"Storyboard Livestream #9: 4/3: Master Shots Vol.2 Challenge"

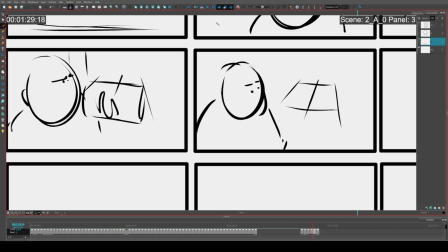So he is sitting here. Then the other guy's... Is he gonna pull up a chair? What should he do? I'm trying to think what he should do. I'm gonna put a little table between them.
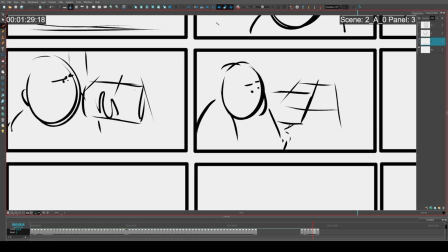Something like that. Oh, it almost looks like I drew a table here in this shot. Yeah, I'm gonna be lazy. He's just gonna sit at the other side of the table.
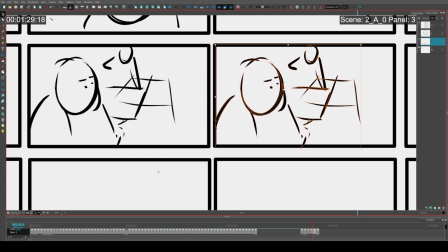That's gonna be my offset angle. This isn't gonna be anything fancy. So this guy's sitting here, And he's also looking at the same thing that he's looking at. And we can still see people in the background are all watching something.
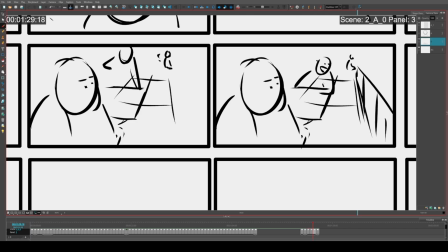And we're going to put a railing here because I want to imply that they are somewhere relatively high up.
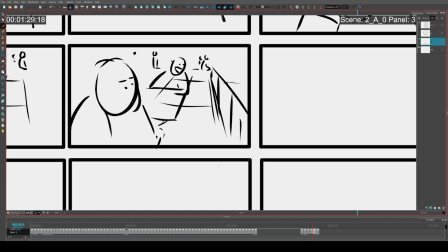So we're getting more information as the scene goes on as to like, what is this location? You know, where are these characters? Stuff like that.
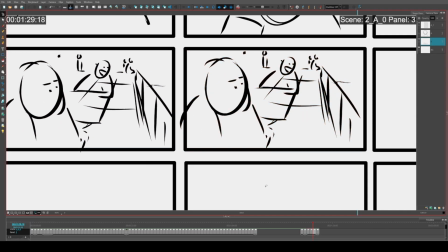You know, I'm just gonna have him.
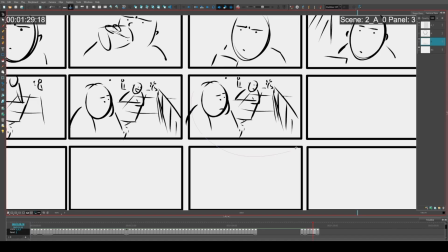This guy kind of. Yeah, this is why it would have been easier in the other view. I could draw a little faster. This guy's just like, yeah.
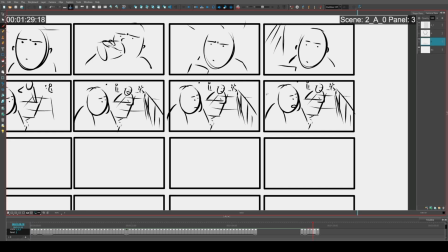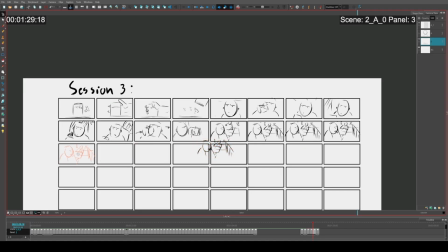You know what would be really crazy is if I actually just switch between both versions. So if I were to like right now.
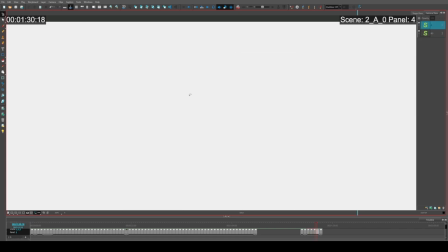Alright, this is me going a little crazy. I'm sorry. We're switching aspect ratios.
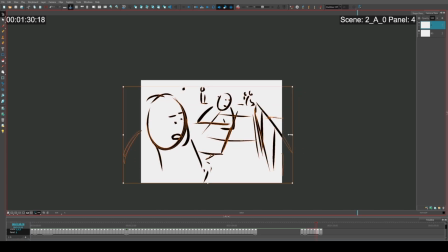We're switching shot types. Yeah, I'm realizing it's just too slow for me to do that. I'm going to pause my timer. Here, I'm reconfiguring this composition.
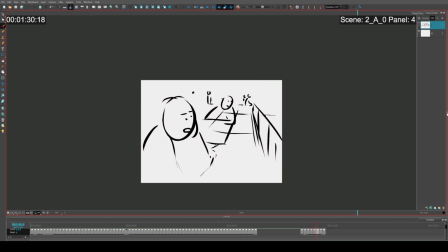All right. Cool. I got a nice brush.
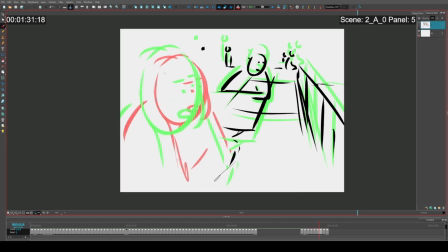He's like, yeah, okay, I guess. Yeah, see, now I can do this a lot faster. And this guy, like, looks at him. He's like, hmm?
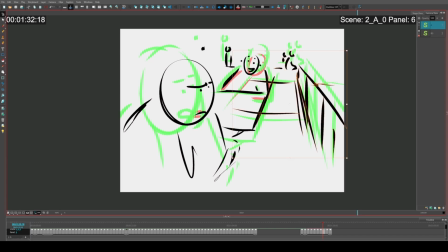That means I can put these guys into another layer now. Alright.
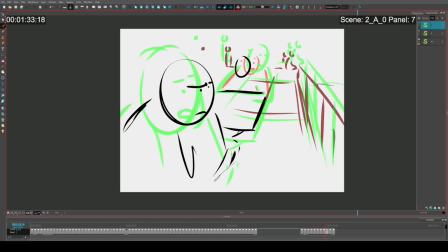And then he's gonna, like, lean in. He's gonna be like, hey, dude. It's like, what are you talking about?
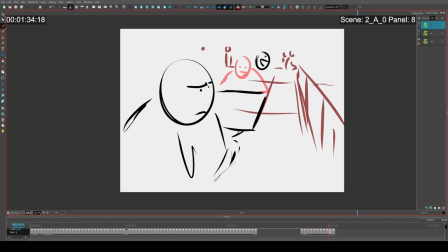And he's gonna like lean back in his chair, something like that. And this guy's gonna